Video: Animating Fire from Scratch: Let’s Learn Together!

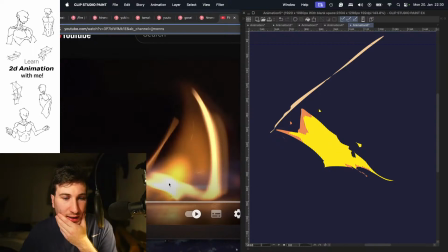(57:49)
And I mean, if you look closely, like you have the brightest part here almost white like here, then a little bit more yellow here, and then red, and you could even add something like that, where you mimic a little bit that style, where you make it
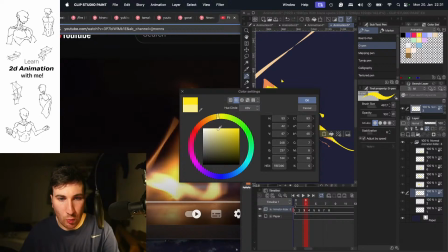(58:05)
the brightest or more white in the middle. Maybe even more.
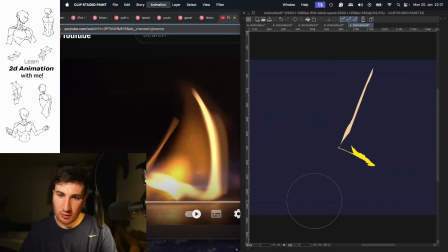(58:19)
So you have really that flame look here. Maybe that's too strong even.
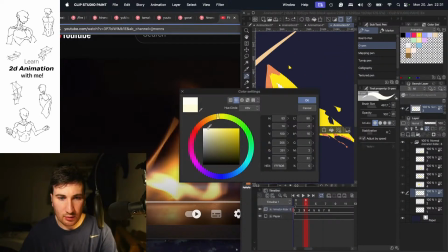(58:26)
Maybe a little bit less. Maybe like that.
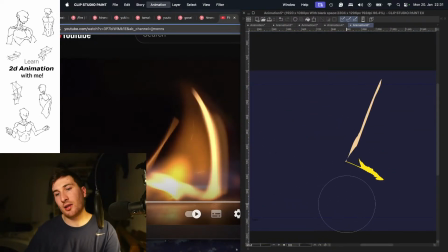(58:33)
So, and with that you get a little bit more the fire look. But establishing the shapes first is, I think, a little bit more helpful.
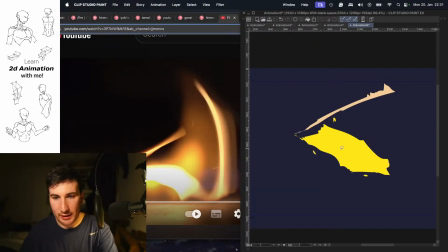(58:44)
And then things here start to expand. We're going again in here and now adding like these beautiful colors here.
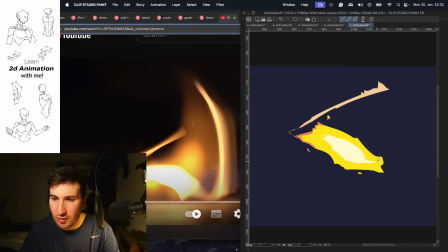(59:04)
These beautiful colors.
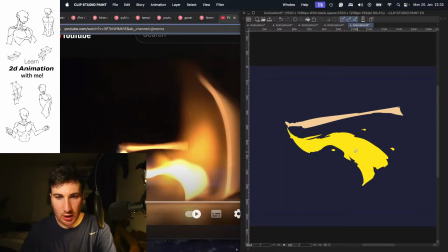(59:13)
The next one here, maybe, where are we? Maybe here now.
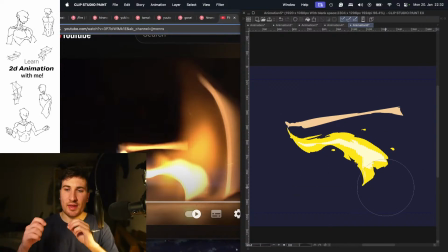(59:29)
And for the shapes, always just stick like to these, like how do you describe them? But yes, zigzag shape, like hard lines combined sometimes with a little curve. I think with that you get a good look on how fire looks like.
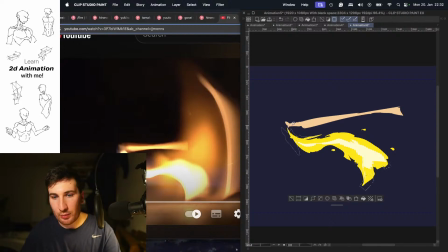(59:51)
And now let's make the last changes here before we're ending our session for today. But yeah, I think it's fun.
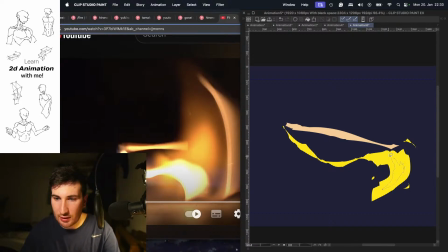(60:06)
And now here, same principle, just go in here, add your more bright white shapes first, like that. Cool. And then again your red shapes here.
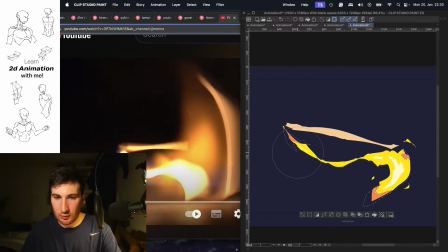Maybe make even this one red here.
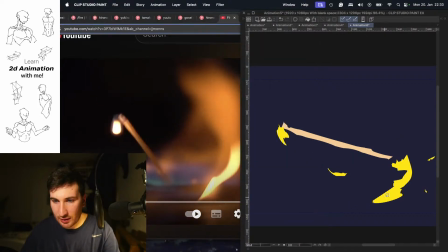(60:39)
And then check your reference, what's happening. It's still white here or not. Maybe like that. And a couple more of red accents here.
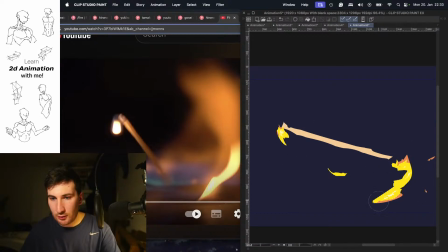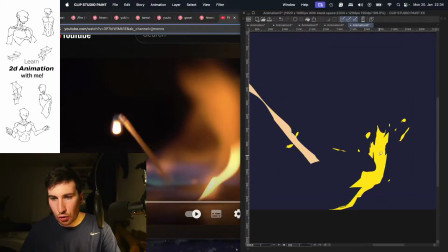(61:06)
Cool. Cool. And yeah, it's a little bit like you can relax a little bit more when animating stuff like that here.
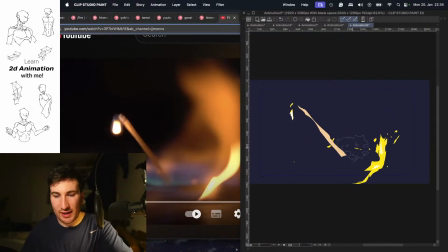(61:18)
Because you don't have to think so much about perspective right now.
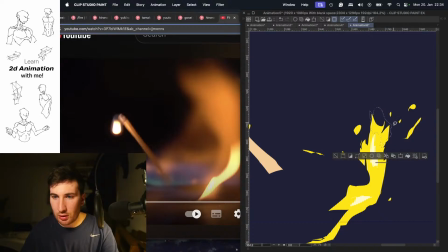(61:22)
A little bit more fun in terms of, yeah,
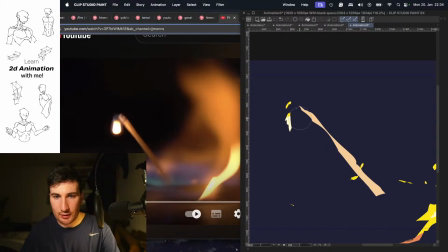(61:32)
playing with different kind of shapes and how they can look like. And now here, let's see, like that.
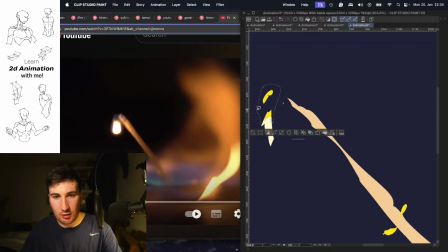(61:41)
And yeah, the lasso tool is convenient to get quickly the shapes you want.
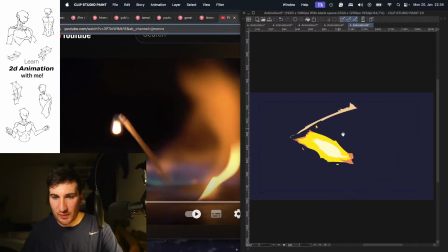(61:50)
Cool. I think it looks good.